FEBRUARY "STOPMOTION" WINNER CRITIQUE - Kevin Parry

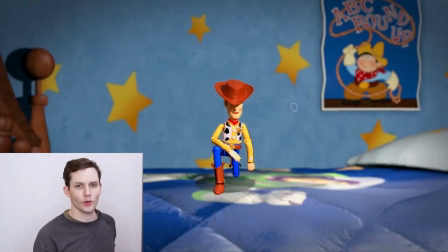256s
Okay, so let's dive into this piece of animation frame by frame. We'll do some draw overs. And bear with me with the drawing aspect of this. I'm a stop motion animator, so I'm much more used to working with puppets and physical objects.
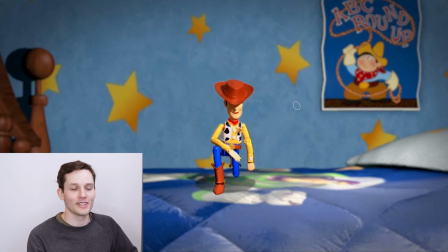274s
So my draw over capabilities aren't the greatest, but I'll give it a shot.
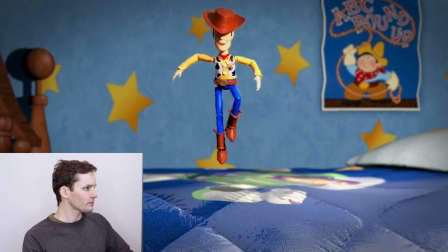282s
So yeah, let's start from the beginning. Let's look at this leaping motion. So we're working here at 12 frames per second, which you really have to consider
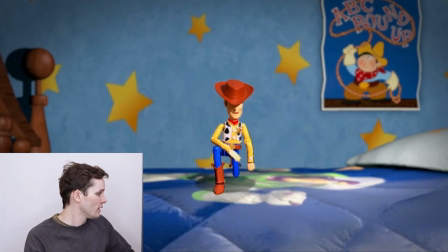296s
the kind of pose to pose quality of 12 frames per second, especially during fast movements.
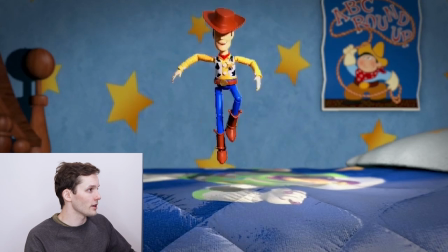305s
So on this jump up, it's looking great. There's some nice poses in here. Yeah, overall it's looking good.
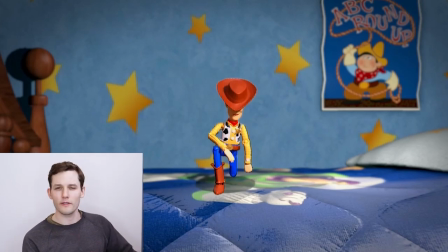311s
I would have maybe dragged one of the arms behind. So let's take a look here. So I'll frame through. You know, I probably wouldn't have had the hips this high on this frame, just because this leg goes from bent to straight.
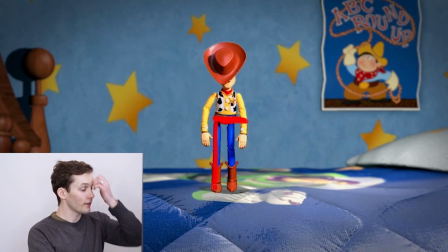328s
And this is kind of saying this is the frame that we jump off the ground. Whereas, you know, if this frame taking off, the hips would have been down here and the leg would have been bent like this.
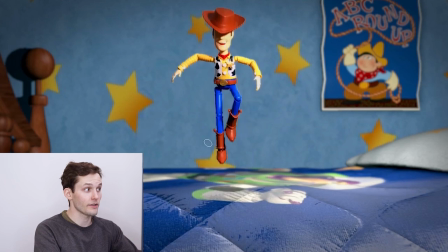346s
And then the next frame we're off the ground.
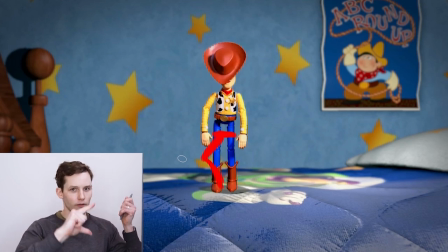351s
So you would really feel that shape change of bent to straight up in the air. So I think having the legs straight right at the touching the ground frame doesn't help with the power going up.
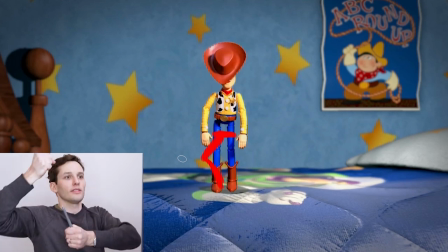367s
It'll feel like your leg goes straight and then you kind of just hop off the ground versus launching yourself off the ground.
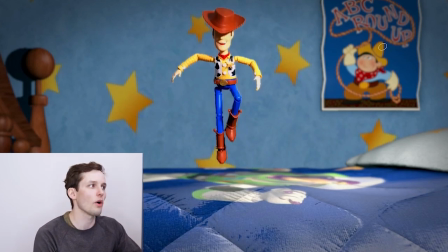375s
So yeah, dragging the arms behind. So I typically try to find one little interesting quality per frame during movements on 12 frames per second.
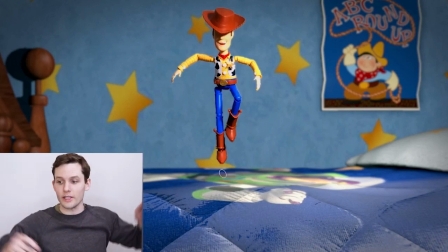389s
So rather than boom, hitting this pose up top, I might have,
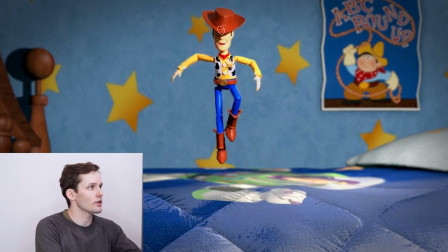394s
so this is a great pose. So I might have left all this stuff here. Nice straight leg, bent leg here, this arm up here. I might have done,
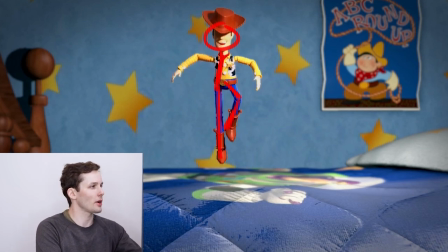410s
you know what? I guess it's kind of preference, but I might have done, yeah, maybe this arm up here where it is. And maybe this arm could have lagged behind down here so that the next frame, it pops up here.
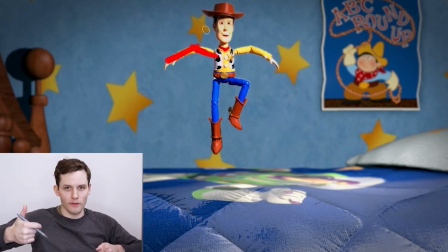425s
So you at least get one kind of accent piece at the top of the jump rather than just boom, hitting the pose as a whole.
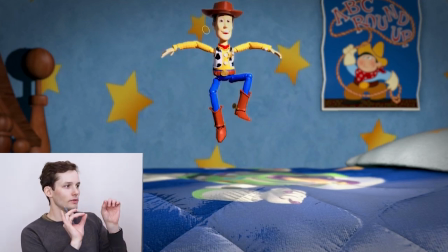432s
And it's kind of those little details that overlap that give it kind of texture and a bit more excitement in the frames.
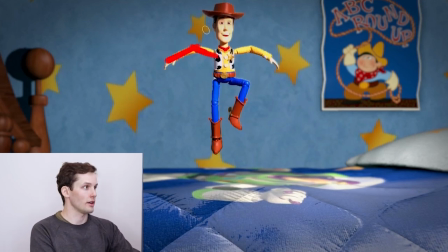444s
But yeah, there's some great stuff happening here in this jump. So leap into the air. You can see that the legs here start coming down. So the legs are moving down while the arms are still traveling upwards.
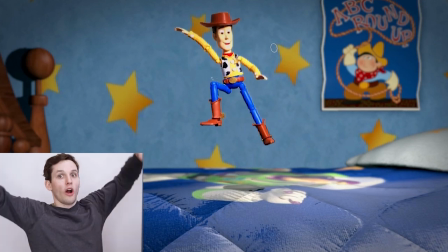462s
So that's a really good quality. So you get that arms floating while the body then intends to start coming down.
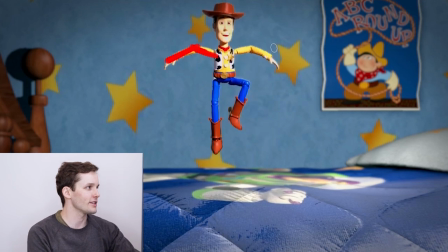470s
So that's some great texture in the animation there. Yeah, I don't know if this hand here needed to do such an aggressive move because it doesn't really do much.
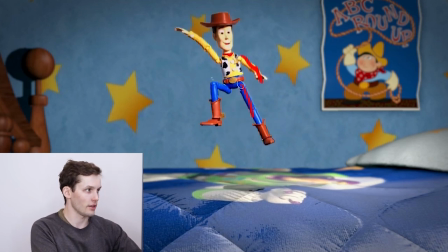488s
Because, yeah, you want your eye to really focus on this foot coming down. So when I'm thinking through animation straight ahead like this, I'm thinking what increment or movement is the star of the show?